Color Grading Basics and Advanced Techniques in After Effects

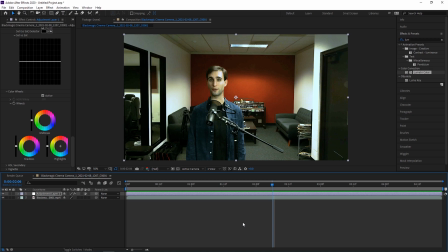503s
Those are things that we know well and can tell if they're color graded oddly. But still, with that in mind, it can still be hard to figure out what looks unnatural. Sometimes you need to take a step back because you can end up taking it too far. So with some of these lessons in mind that we've looked at, let's go ahead and take a look at some other clips.
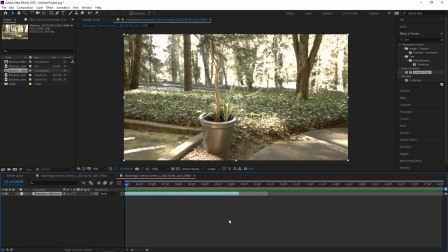521s
So here's another quick clip we can look at that is decently exposed, but we can see in the background there's quite a bit of bright overexposed light.
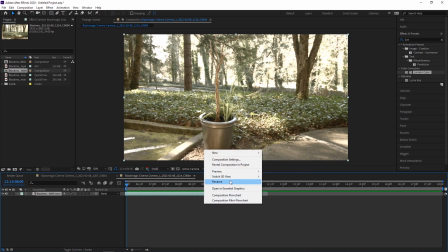531s
So let's go ahead and see what we can do with this.
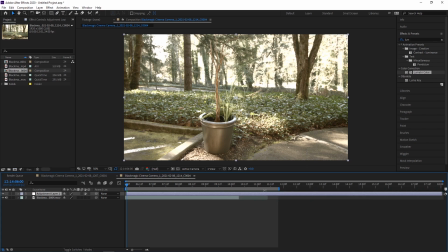534s
So we're going to go to make an adjustment layer, and then we're going to drag Lumetri Color onto that adjustment layer. Now the first thing that I want to do here is of course select the white balance. There's nice lines here, so that can show the white balance, but overall,
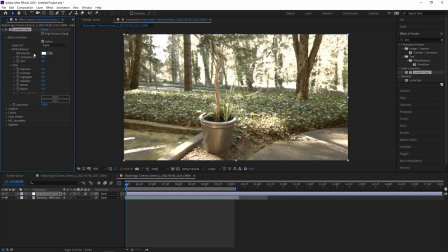553s
it seems like a pretty well-balanced scene. Even if I go to some of these other whites, it overall is pretty good. So yeah, I'm gonna say that's pretty good. So the first thing I might wanna do here is go into the highlights, turn them way down.
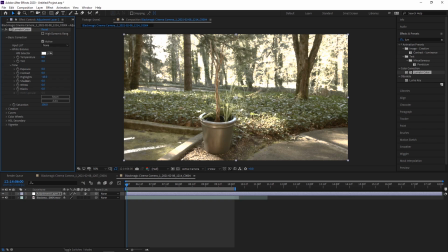571s
Now, all the way down doesn't look good, but if I turn them just, you know, that's all the way up, that's all the way down. So if we turn them down most of the way, that helps a lot. And then we can adjust the whites so it's still bright enough.
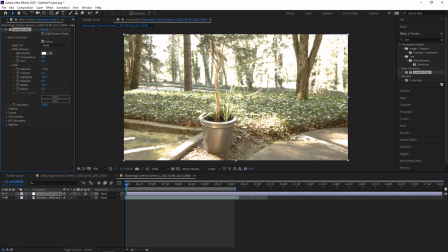589s
Overall exposure is good.
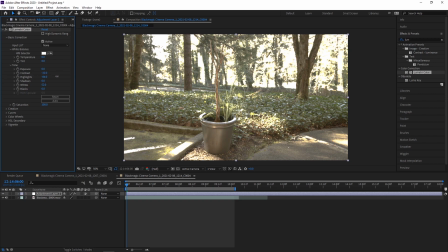591s
I don't think we need to mess with that. But contrast maybe down a little bit, but that doesn't make too much of a difference. Shadows, we might want to increase to sort of increase that contrast.
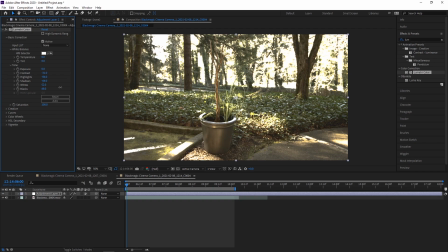605s
And then blacks. I think blacks in this case, it really depends on what you're going for. I think they look good both all the way down and all the way up. In this case, I think I'm gonna bring them up a little bit, give more of a gray tone.
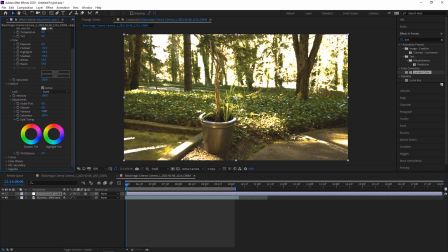624s
And then increase the vibrance a little bit to give this green a lot more pop. Just at zero, this green really doesn't look like much. So we're going to increase that a little bit. Now let's watch the footage back. Yeah, it looks a lot more lush, a lot better.
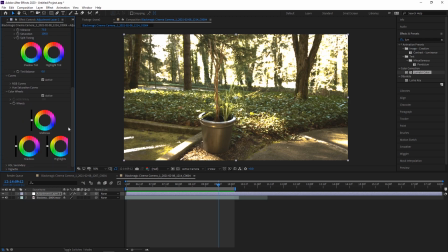638s
Now let's take a look at those color wheels again. And I think there's some opportunity to mess with them here. So let's go to our midtones, which is a good chunk of our footage. Let's try to give that a different look. So, you know, we have this green look, but let's say we want to give it a cold look.
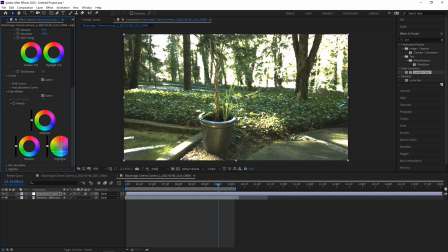658s
You know, maybe it's early in the morning. It's a little chilly out still. So we want that green in there, but we also want a fair bit of blue. So we can change the highlights over to blue. We want to be subtle here.
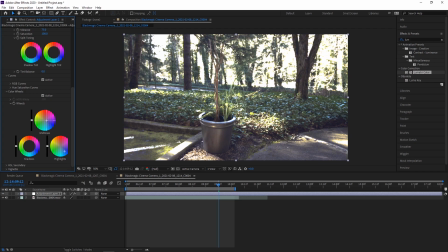675s
You know, midtones can be, we don't want them to be blue also, because then we get very much a blue tone. So we can make those ever so slightly green yellow to kind of counterbalance that.
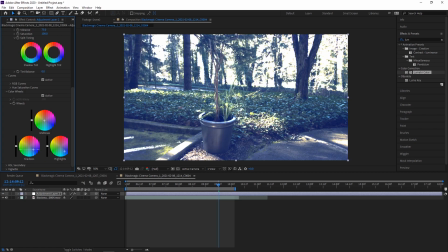689s
And then the shadows, that's something that can definitely be blue as well, but we want that to be very subtle in this case.
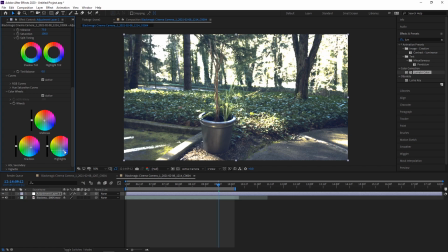700s
The highlights really add a lot of the blue in this case, and it helps take away some of that yellow light and the yellow fringing around the trees.
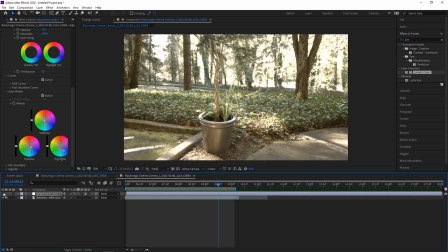709s
So here's before and here's after.
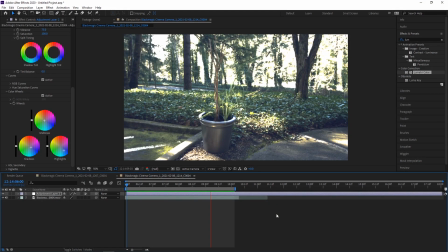715s
We get a much cooler looking scene, but also more lush at the same time. So now this kind of shows how you can really use these three color wheels to play around a lot and fundamentally change your footage.
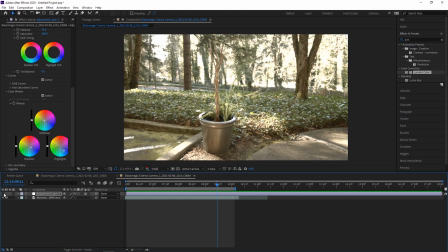728s
I mean, looking at the original footage, this is very warm, very neutral colored, which is a great starting point for color grading.
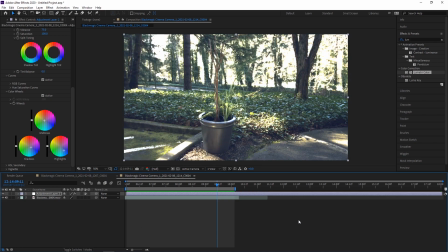736s
And now here we can see that we've accomplished something that's much more pleasing to the eyes in general. Another thing that we can do here is a vignette. And the first option on vignette is a mount.
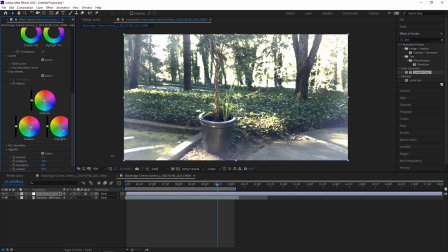749s
If we drag that up, we get a white vignette.